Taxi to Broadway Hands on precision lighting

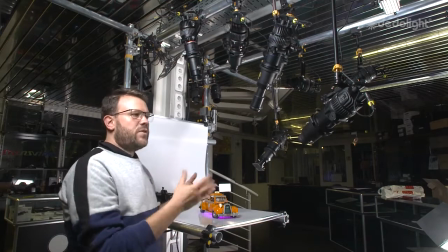So what we're trying to show here is the ecosystem around the original Dedolight,
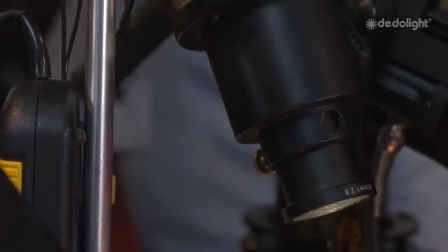which is a highly focusing precision lighting tool with PC lenses, which gives you a very defined beam, and we can use a lot of optical accessories.
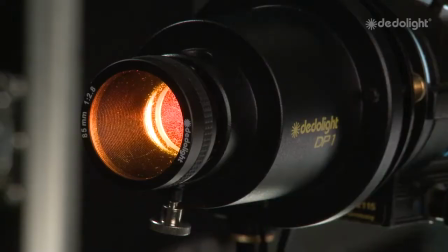One of them being the imager lens system,
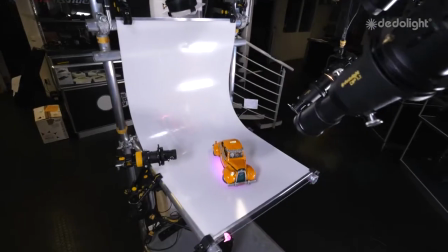which with the enhanced condenser system can be used on our LED systems to give you precise lighting setups.
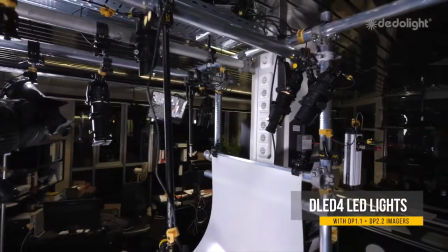So we can have the imager lenses for all the precision work, we can have E-Flagged, we have some light stream,
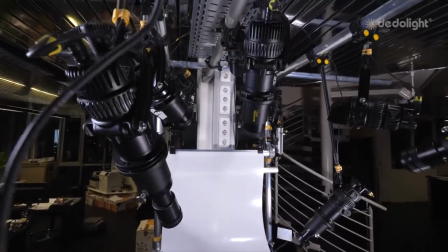we have our DPI filters, and we're going to show you in detail a small mock-up scenario.
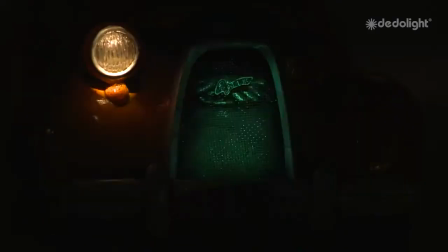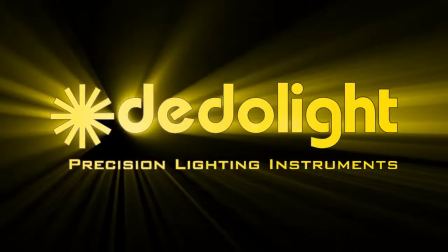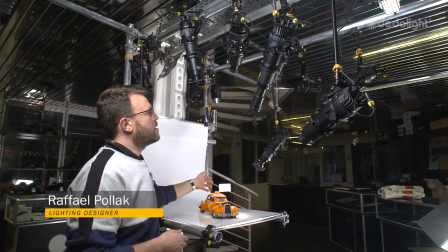So what we're doing with all the details, we're using our long lenses and use the framing to just highlight the taxi label.
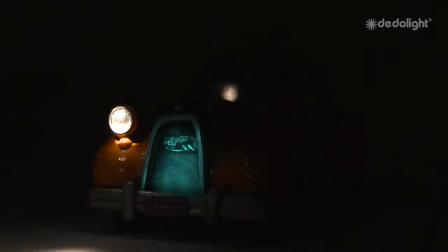We use the iris to just highlight the headlight and then have the beam of light with an additional accessory.
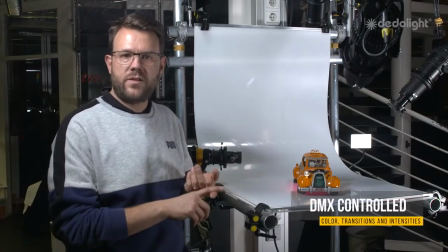And we're controlling all these lights via DMAX. So I have bicolor units where I can change the color, I can control the speed, intensities.
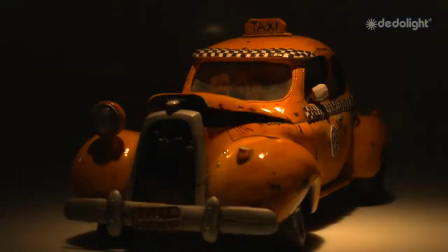And we're doing a real small theater performance on this one, just to exaggerate of what you could do on miniature stages.
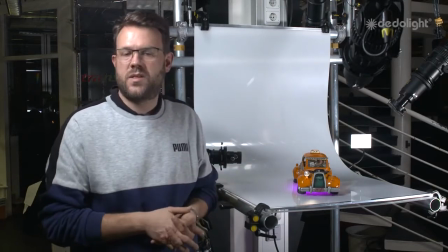Like all of the Harry Potters had been doing something similar, with much more scenery, of course.
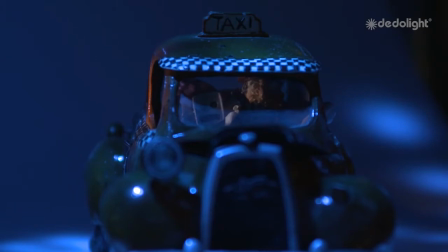The kind of gels we're using are both dichroics for the strong colors, for the vivid colors,
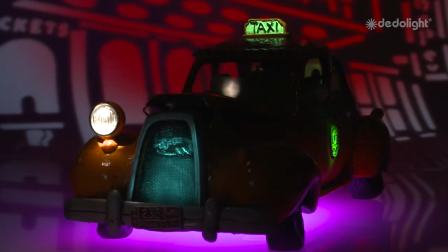and regular precision Roscoe gels if you want to do precise colors on the specific effects.
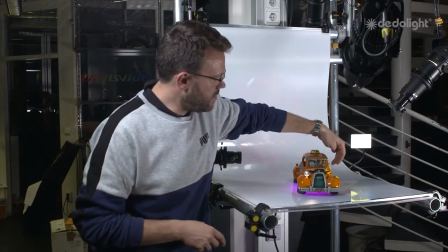On the effect we're doing on the side of the door, we wanted to have the highlight on the label of the taxi,
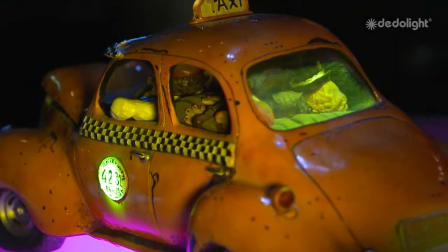but we want to blend in, and the DPI is just taking out the sharpness. If you defocus a light, you have blurriness.
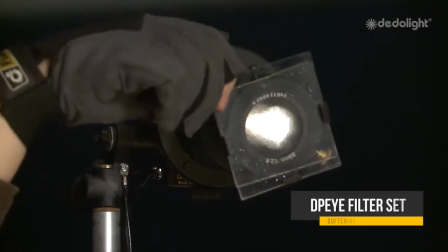What we're doing with the DPI filter, we're just softening the edges, which is a unique effect which you can use very often in product shots,
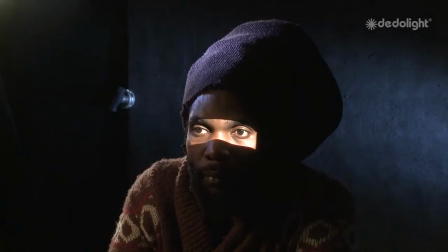in eye lights, and it's a commonly used tool nowadays, but many people are not aware of the accessory for our lenses.
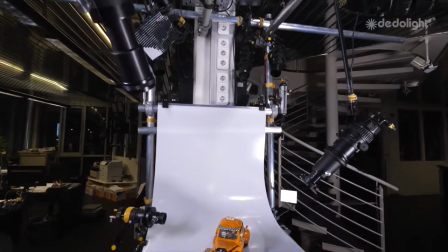So what we're showing here is kind of the ecosystem of a Dedolight system, because we're starting with a very precise focusable system.
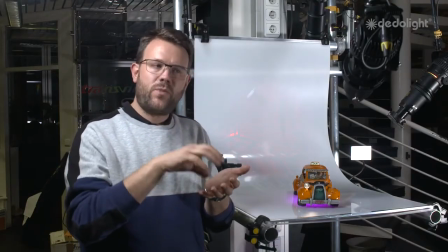Of course, the more precision you light, the more tools you need, but you have all the creative effects.
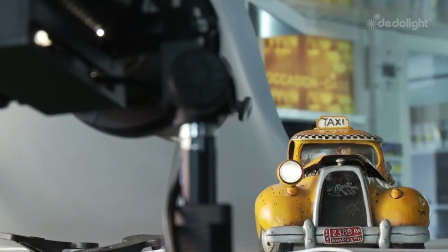So we're not only using the iris for the round effect and the framing, but we're also using the gobos in the background.
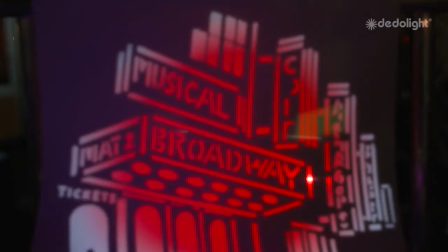And basically you're in full control with the highest contrast and the highest sharpness if you want.
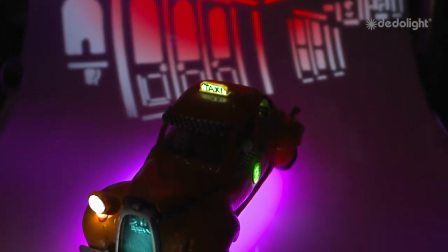Of course, we always can put it out of focus and balance through the computer system.
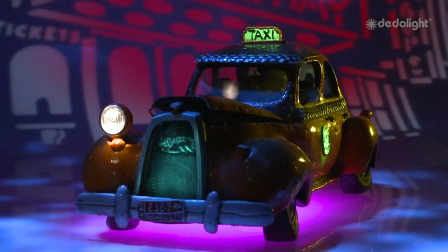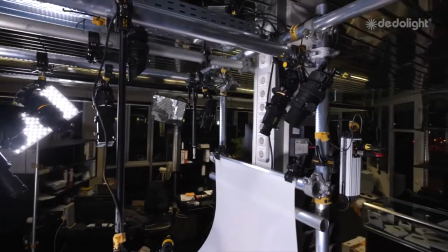Well, E-Flagged to us and to many of our customers became something really natural to use,
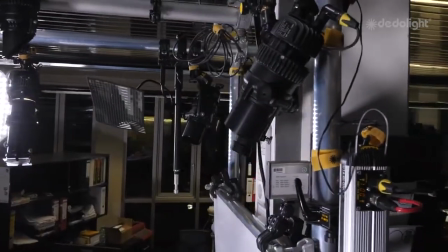because nowadays a lot of people are aware of a reflected light, which is typically a solid surface, but what we're having out there in the nature is typically a blend.
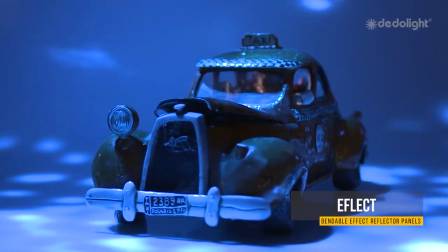And E-Flagged in this scenario gives us a breakup, which in traditional theatrical lighting you would use a couple of gobos,
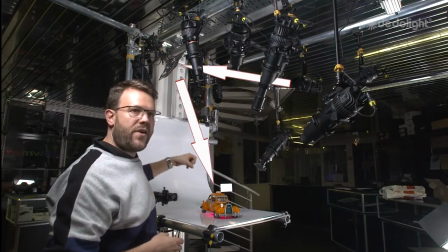and by just bouncing the light on the E-Flagged, gelling it, we get this very nice natural looking skylight coming through a roof onto our scenery.
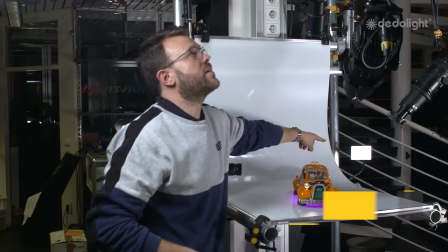In this setup we're using a light stream reflector that's actually bouncing an imager
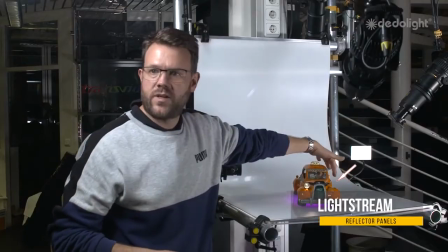framed system onto the whole side of the car to give us this very nice fill on the side.
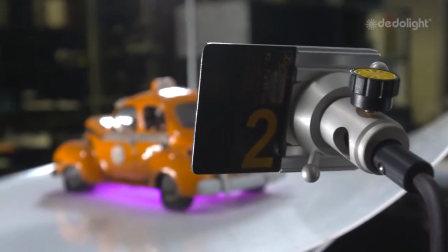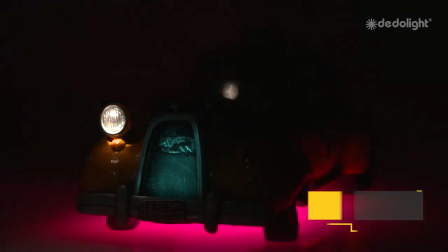So what we're doing here is just to have this glow underneath the car, and we're using
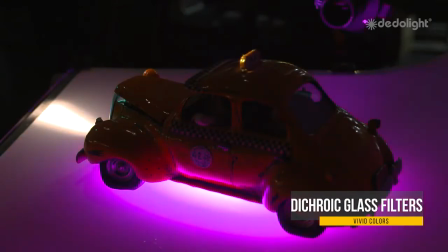dichroic glass filter to give us this very vivid effect, and we're changing the color temperature to play a little bit with the color blending.
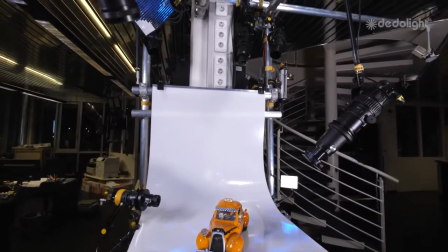What we're having here is 9 lights for the first scenery and 3 lights for the theatrical setup with just the pointed beams.
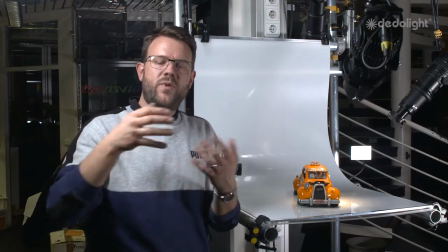So the more precise we want to light, the more tools we need. But in reality, you're in full control of every accent of your product, of your person.
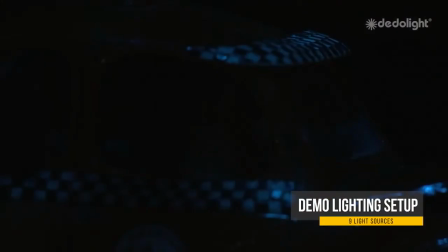Anything you imagine is possible with precision lighting.